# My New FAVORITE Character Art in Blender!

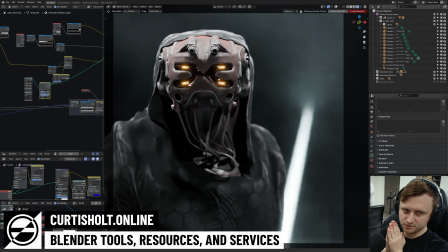(0:00)
Alright, welcome back everyone. So, character art. As you can see on the screen here, I have some kind of sci-fi robotic character.
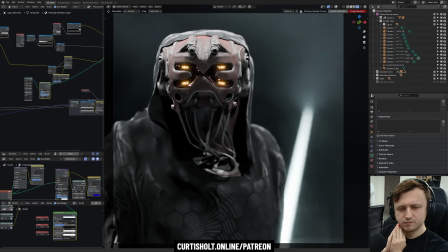(0:06)
Humanoid, but it looks a bit familiar, don't you think? Maybe if you've been around for a while? Okay, well let me swap this over and then I'll explain.
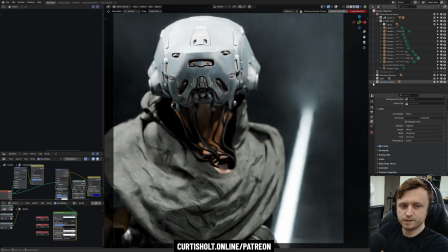(0:12)
So this character here is called the Wanderer, and it's appeared in many of my videos and many previous renders.
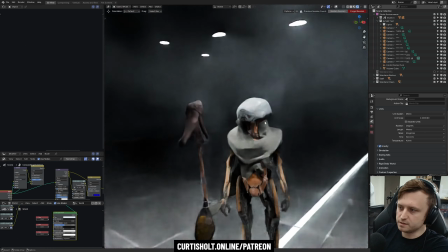(0:17)
It's something that's quite familiar in the Blender space because Daniel Bystedt contributed it, hold on, let me hide the stuff,
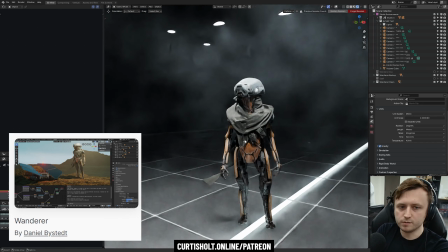(0:23)
as a demo which is freely available to download on the Blender website, and I believe it appeared in a splash screen.
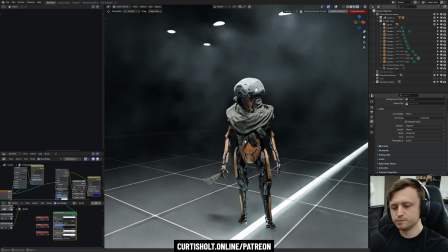(0:28)
I can't remember exactly which one. Might have been a 2.8 alpha. It was originally contributed as an Eevee test, Eevee being the rasterization engine in Blender. Obviously I'm using cycles though. But I've used it for all sorts of lighting demos,
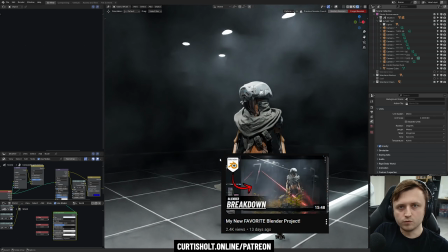(0:40)
and more recently for the display case experimental work for an update for Afterglow, being my lighting resources for Blender.
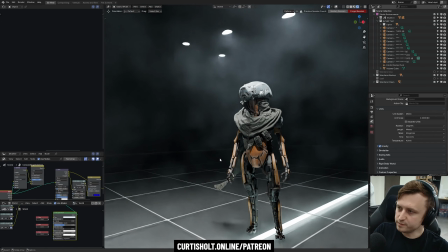(0:47)
Now I was supposed to be working on that update, but similar to how in another recent video,
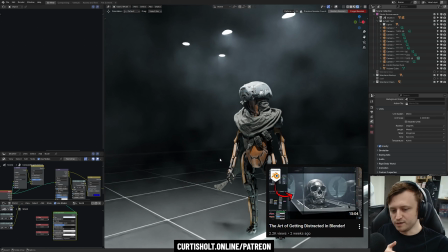(0:52)
when I was supposed to work on one thing, I got distracted looking at the Z Anatomy skeleton and decided to make my own skull.
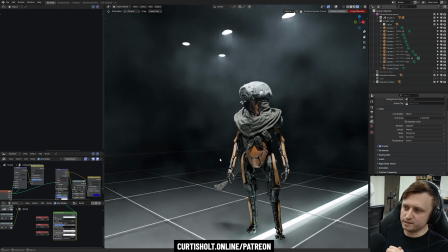(0:58)
This time I looked at this Wanderer character by Daniel, and I thought, you know what, time to jazz it up a bit.
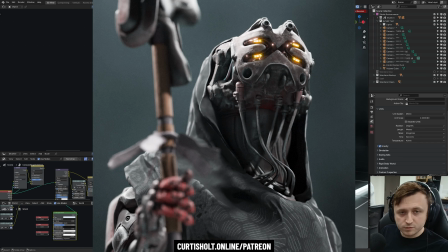(1:03)
I'm going to do my own interpretation of it. I did record some of the process, but I don't know if I'll put it in this video.
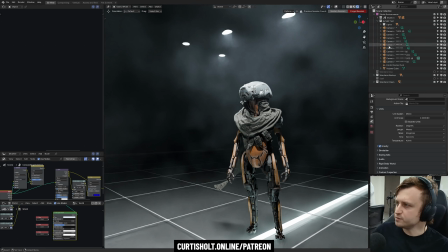(1:08)
I think this video will just be a talking breakdown, but I can put it somewhere else. I wanted to do some character artwork because it has been a while since I've done any,
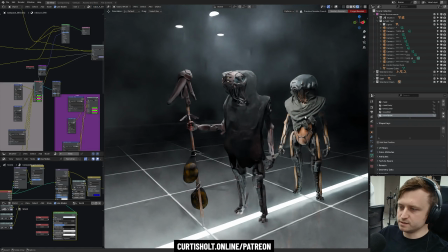(1:15)
and I've been playing a lot of Arc Raiders recently, and something about just seeing some really cool 3D artwork for characters inspired me, made me want to do some of my own, even though it's not exactly the same style. So I've got both of them active here, and you can see some immediate changes.
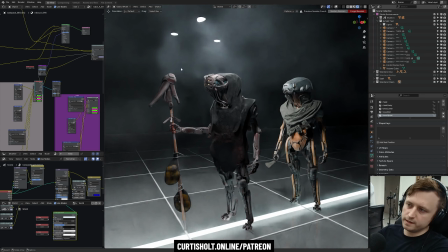(1:27)
Number one, the head is different. It maintains a similar kind of smooth manifold shape, but I did some resculpting to give it some indented areas where wires could flow a little bit,
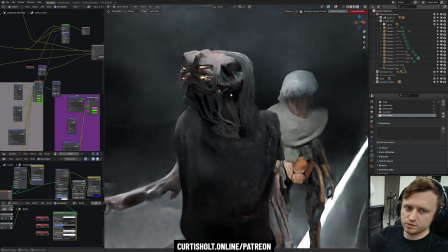(1:37)
some more rounded cap areas, and I thought it'd be a good opportunity to experiment with doing some kind of facial system for humanoid robotics,
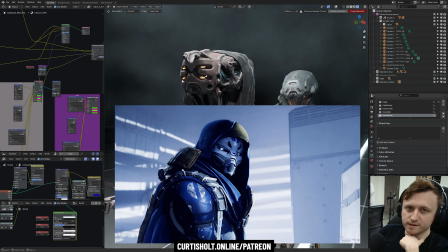(1:44)
and that's something I've wanted to do before, especially since I've enjoyed the Destiny series of games and I like how they do their exo characters.
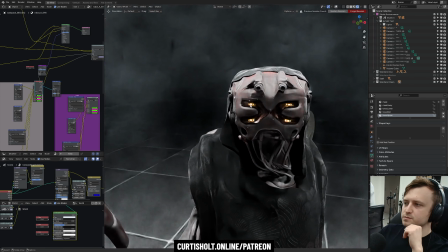(1:51)
So I played with doing an eye system like this, where it starts off as a geometric shape. It could be any geometric shape. I've done things similar to this in fantasy artwork before. There's a glass layer on the outside, but inside there's some actual indentation.
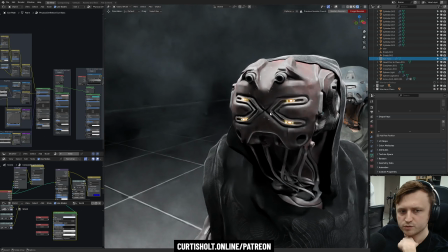(2:03)
Let me hide the glass. So the actual sculpt looks like that. I mean, it looks fine without the glass, right? But then within the indentation, we could put any pattern, and the pattern could represent any light. So you could do the whole thing as a light, or in this case, I've got small capsule shapes, and I thought it was important to include like one capsule shape larger than the others,
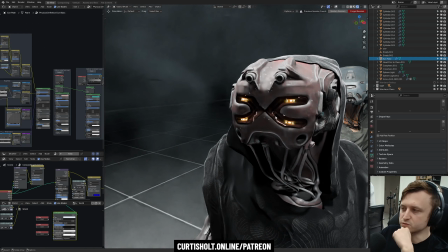(2:23)
because that effectively acts as a proxy for a pupil. So that's what keeps it recognizable.
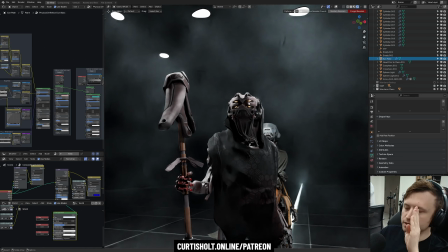(2:29)
If you look at it from any direction, your brain might be able to intuit how far is the larger blip from the smaller ones. So if you look at it from the side, you might be able to see, you know, where it's looking. So that was just an interesting thing to experiment with, and I'm quite happy with how that turned out.
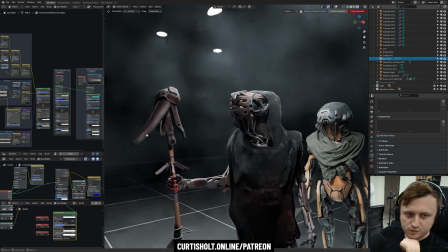(2:43)
None of this is textured, by the way. Again, this is all procedural material from my new physical definition material,
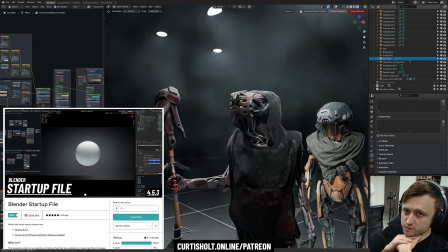(2:48)
which is available in my Gumroad startup file and will also be available in the next Afterglow update when that's done.
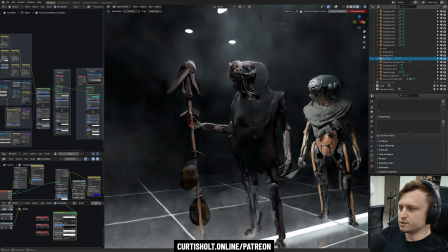(2:54)
I separated the mesh a bit from the original, which is not rigged, but I used custom transform points to be able to move the lower arm once it was separated, so my character would be able to hold something up,
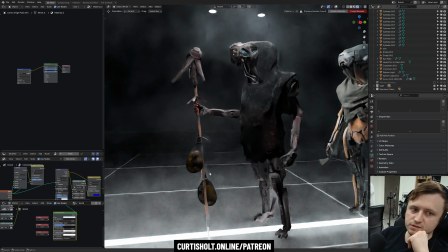(3:04)
in this case a staff. When I was doing things like the staff, I was just thinking story-wise, I'm imagining this character being part of a colony.
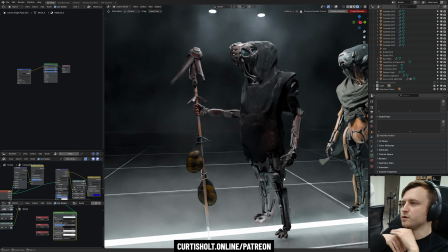(3:11)
Maybe it's not a space colony, but more like, I don't want to use the word a post-apocalyptic world, but just imagine that there's a colony on a planet made up of people and robots, and this one is just going out to survey the area, and if it finds anything useful for the colony, then it will pick it up. So that's basically the idea.
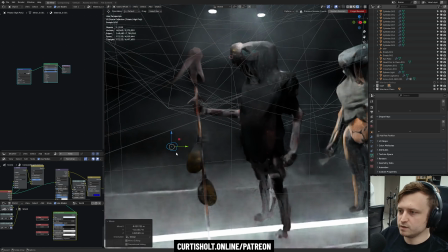(3:26)
So that's why he's got bags full of items, and these are actually photo scans of like potatoes and lemons and mushrooms that a friend of mine,
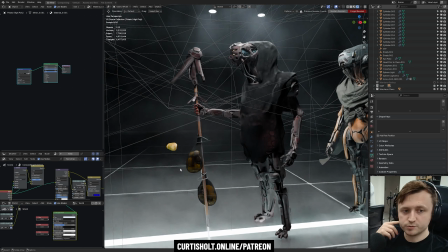(3:34)
an artist friend, D, has contributed for my Patreon. So I will put the photo scan assets on Patreon at some point for the Silver Tier members and above, and it should also be said as well that this file is available for the patrons.
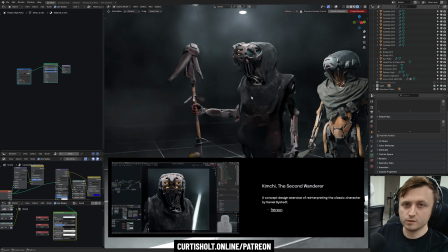(3:46)
So all the techniques we talk about here, you'll be able to go and break down if you are a Silver Tier member.
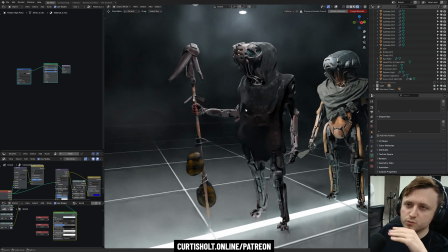(3:51)
But you can also sign up for free. You won't get access to the files, but you will get monthly breakdowns talking about what's available.
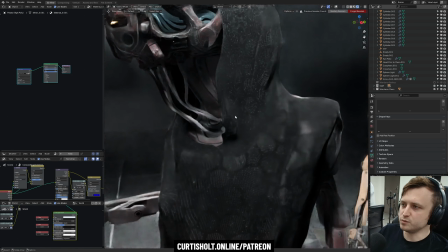(3:56)
So I recommend that at least, because I know there are a lot of people that want to support, but they don't have any money, and that's fine, you know, sign up for free.
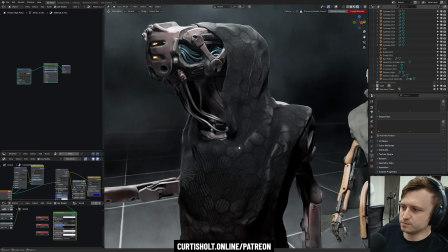(4:02)
This cloak was a bit tricky to do because I wasn't using Marvelous Designer or anything.